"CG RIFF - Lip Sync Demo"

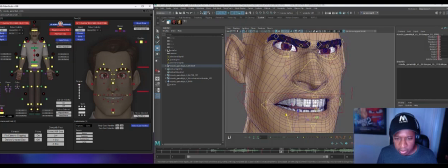Okay, so I'm going to drop this tongue back out. Select all those tongue ones.
Who is it?
And then probably like pop the jaw open a little bit there. Oh,
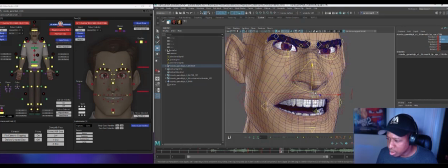key everything.
Who is it?
Bring this lip down a little bit, and let's go ahead and bring our corners in some. They've been hanging out there for a while, so might release a little of this sneer. Bring the nose back down towards default a little.
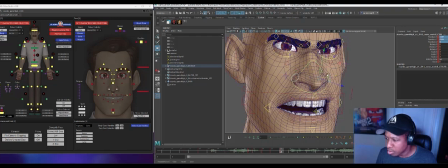I'll start to bring these corners back in just a little. Just kind of relaxing a little bit of tension on our stair step, kind of to the ooh.
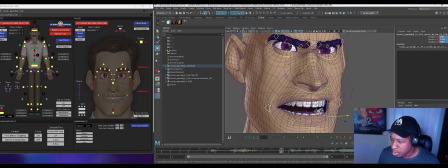Who is it?
I'm sorry, this is probably like watching paint dry. It's not the fastest process, especially out of pose library. You can always
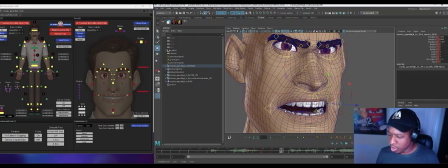copy your earlier poses and things to kind of make some of this quicker as you're going.
Who is it?
So now we're going to you. So by 30, let's key it all again.
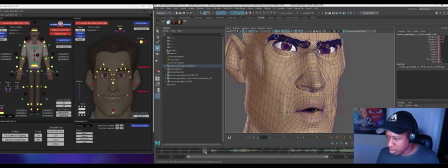And here I'm gonna start by just copying this earlier ooh shape I have, right? So I'm just gonna copy this and paste it, which I do all the time. So we could start there and then see, if there's any other stuff we want to kind of push or adjust on this one.
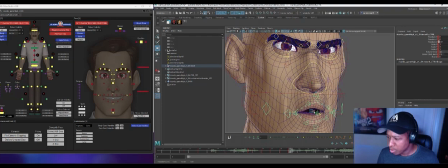I'm gonna bring this out a little bit and kind of over. I want to bring this whole mouth kind of over a little bit to sort of display with like some asymmetry. I do want to keep the nose aligned with that when I bring it over. You just to make this one feel a little different for starters, since I know we're copying it.
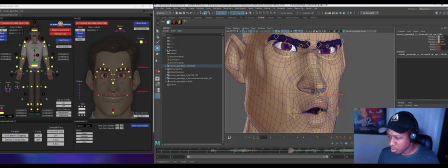So maybe this one he rolls that lip out a little more. Then we do want to kind of have no teeth in there.
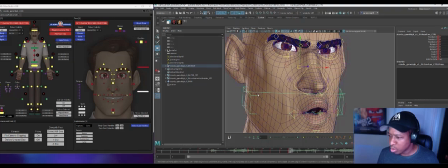Who is it, you? Who is it, you?
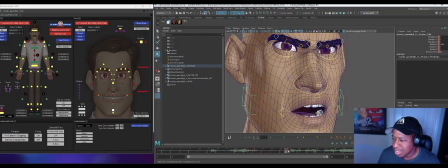And then by you don't have much time in that. By 32, I'm already hearing the TH.
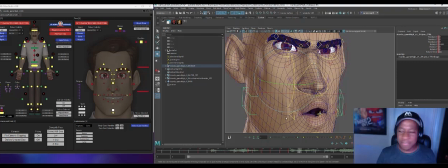Because we're in a narrow shape, I don't need to get really wide for the TH. I want to probably stay pretty narrow for that. So I'm going to select all of the face. Let me go ahead and save this shot, because I haven't yet. So I want to take these corners. I'm going to use this tweener again.
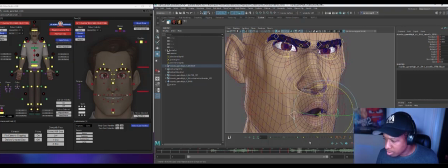Oh no, I'm not. Yeah, let's see.
You.
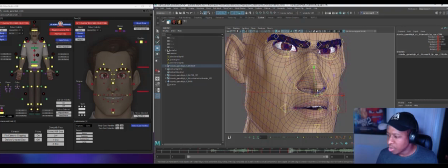So bring this back up. So the TH is important to kind of see the kind of teeth kind of biting the tongue. So we want to see some teeth. Still keeping this somewhat narrow. I'm going to keep some of the zipper on.
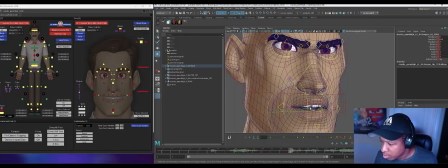And then I want to get this tongue. Again, I don't really know the proper kind of best tongue controls to use on this particular rig, but I want to just get that feeling of like tongue through teeth a little bit. So I want this jaw down enough